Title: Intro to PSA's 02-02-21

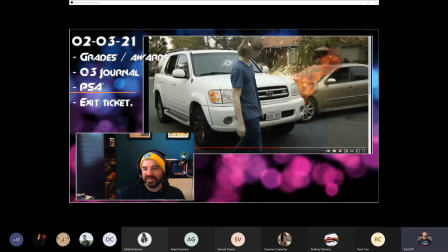(23:45)
And same thing, that's not even really a pop cut because he's on green screen here, so it's not, that's just cheating.
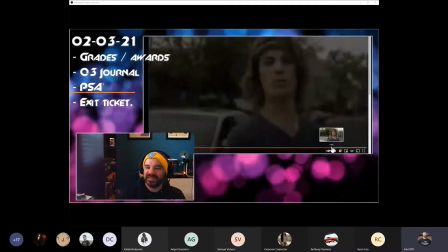(23:52)
Right, he's got his statistics.
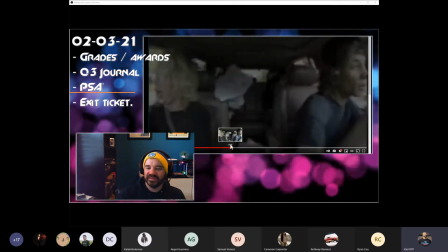(23:54)
And I said, you know, maybe get into the crash a little earlier because it's about,
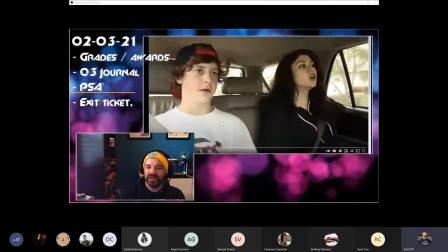(24:01)
I guess the crash kind of happens at about the 30-second mark. Also, you can see what they're doing here. Oops, don't get big. What they're doing here is they're probably,
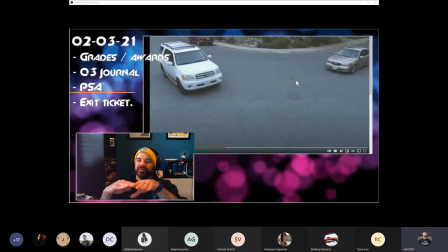(24:13)
they started with the cars near each other and then put both cars in reverse, and then the cars pull away from one another.
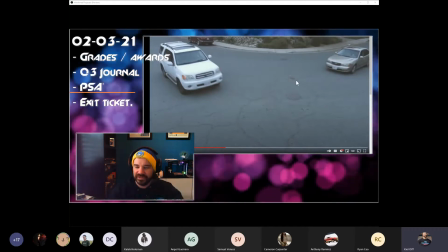(24:19)
And then when you run that footage backwards, it looks like the cars come to each other. So that's kind of a safe way.
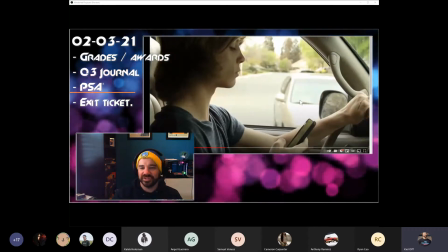(24:25)
Same thing here. You could shoot this shot backwards where the cars are close to each other,
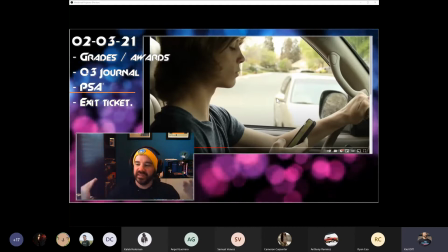(24:31)
get in reverse, back away from each other, and then when you reverse the footage, it looks like they are coming together.
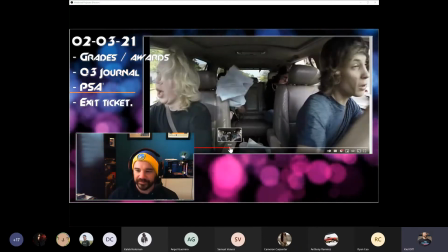(24:36)
This, darn it, every time I do that. This shot here,
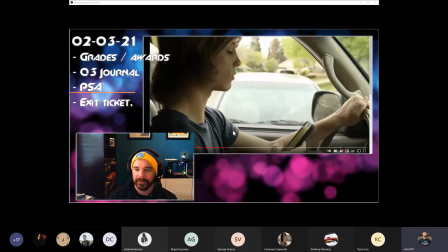(24:44)
if we go frame by frame here, right here, you can see this isn't even real, right? This is just photoshopped out. They've just cut this car out and they're animating it in. And then you can see kind of how the same thing with the Toyota, they kind of cut it out and just kind of shift it over a frame.
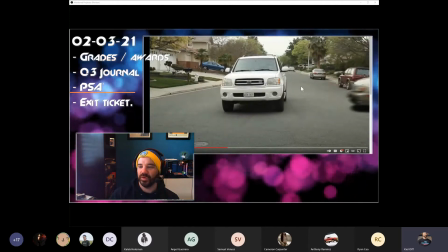(25:02)
They kind of break the hood a little bit. It's really only 1, 2, 3, 4, 5 frames. So you're talking 1/6 of a second.
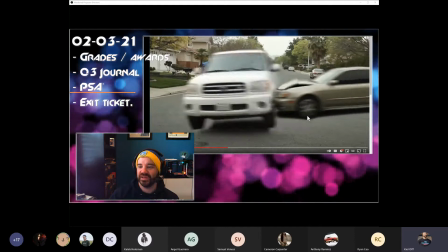(25:13)
And when things are moving very quickly for 1/6 of a second, even though here it looks kind of hokey and cheap, like the wheel doesn't even move of the other car,
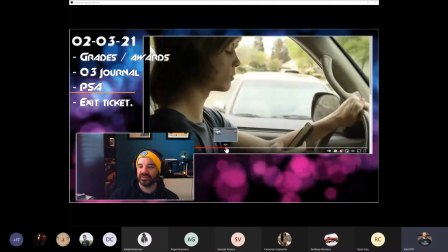(25:24)
at real time, it looks convincing, right?
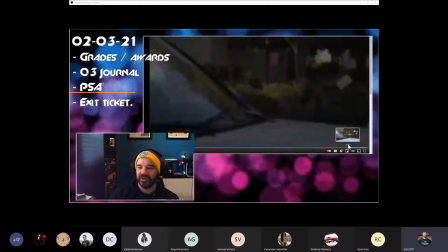(25:29)
And then the freeze frame, everything. So at the back end, they've got their logo, right?
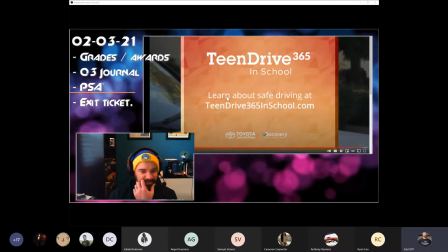(25:34)
Learn is the call to action, the website
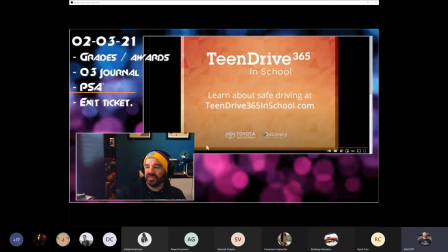(25:38)
teendrive365inschool.com, and the logos of the people who are funding the contest.
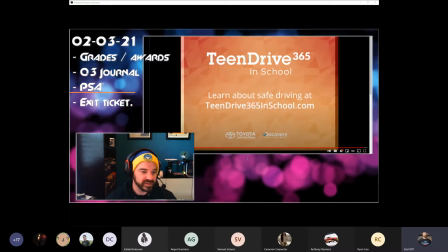(25:44)
So got to have all those pieces in your videos. Here's another one from DVTV.
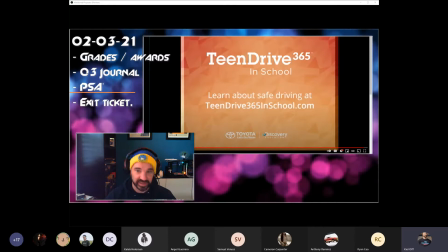(25:51)
This one didn't win quite as much money. This one won like $500, I think. They came in third. It's all right.
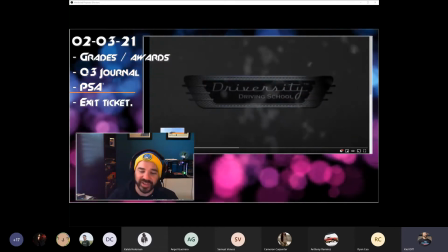(25:57)
It's pretty good. It's got a great a hook that could be really, really great though.
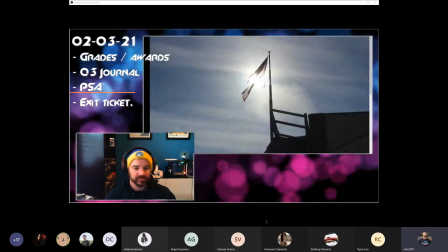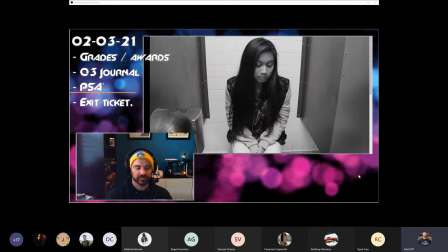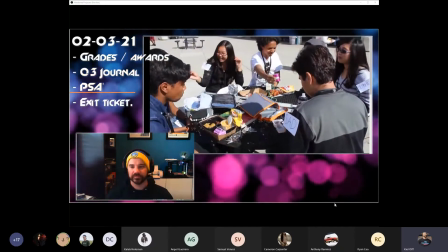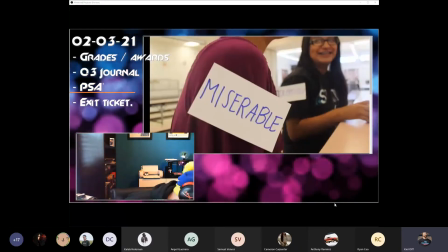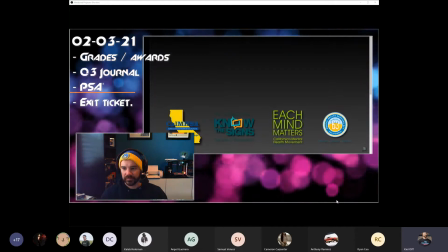(26:46) No one wears their emotions on their sleeve. Know the signs.
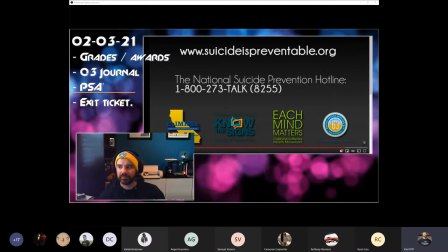(26:50) Go to www.suicideispreventable.org and take the time to learn what to do now so you're ready to be there for a friend or loved one when it matters most.
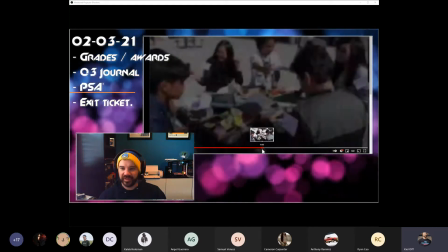(27:01)
All right, so this one here, the hook is that, right,
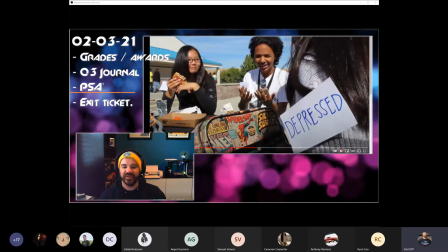(27:06)
no one wears their emotion on their sleeves, except in this video, people actually are wearing their emotions on their sleeve.
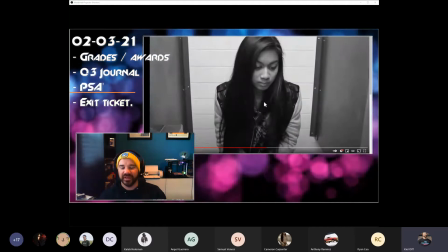(27:11)
Sad, depressed, happy, right? This girl doesn't. These girls do, right?
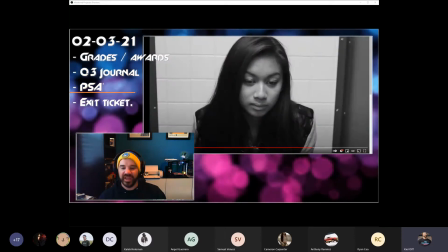(27:17)
Giving up, sad. And then you hit him with the tagline at the end, right? People don't actually wear their emotions on their sleeves.
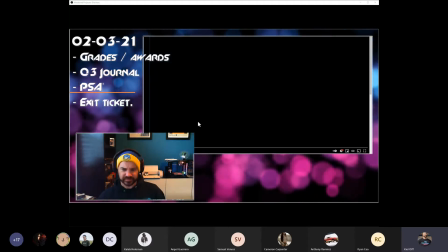(27:24)
So that's a good hook. What I told him is, you know, you've got these kind of beauty shots of Deer Valley in the front for about 30 seconds.
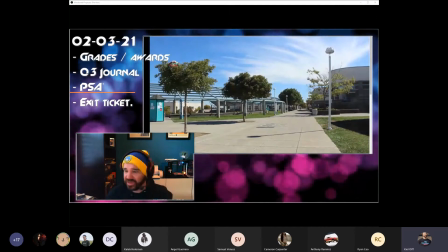(27:33)
And that isn't kind of anything about your video. I think if you cut this,
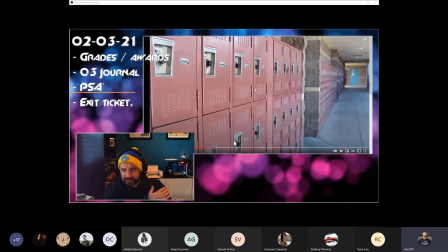(27:40)
get rid of all this stuff and jump right to the note cards on people's sleeves, because this is all, it's nothing.
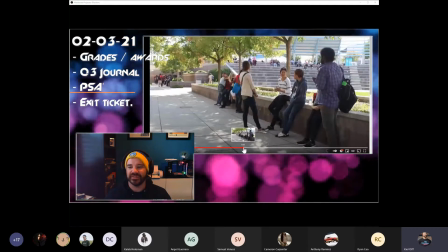(27:47)
This, they don't have any postcards. They don't have any postcards. She didn't have postcard.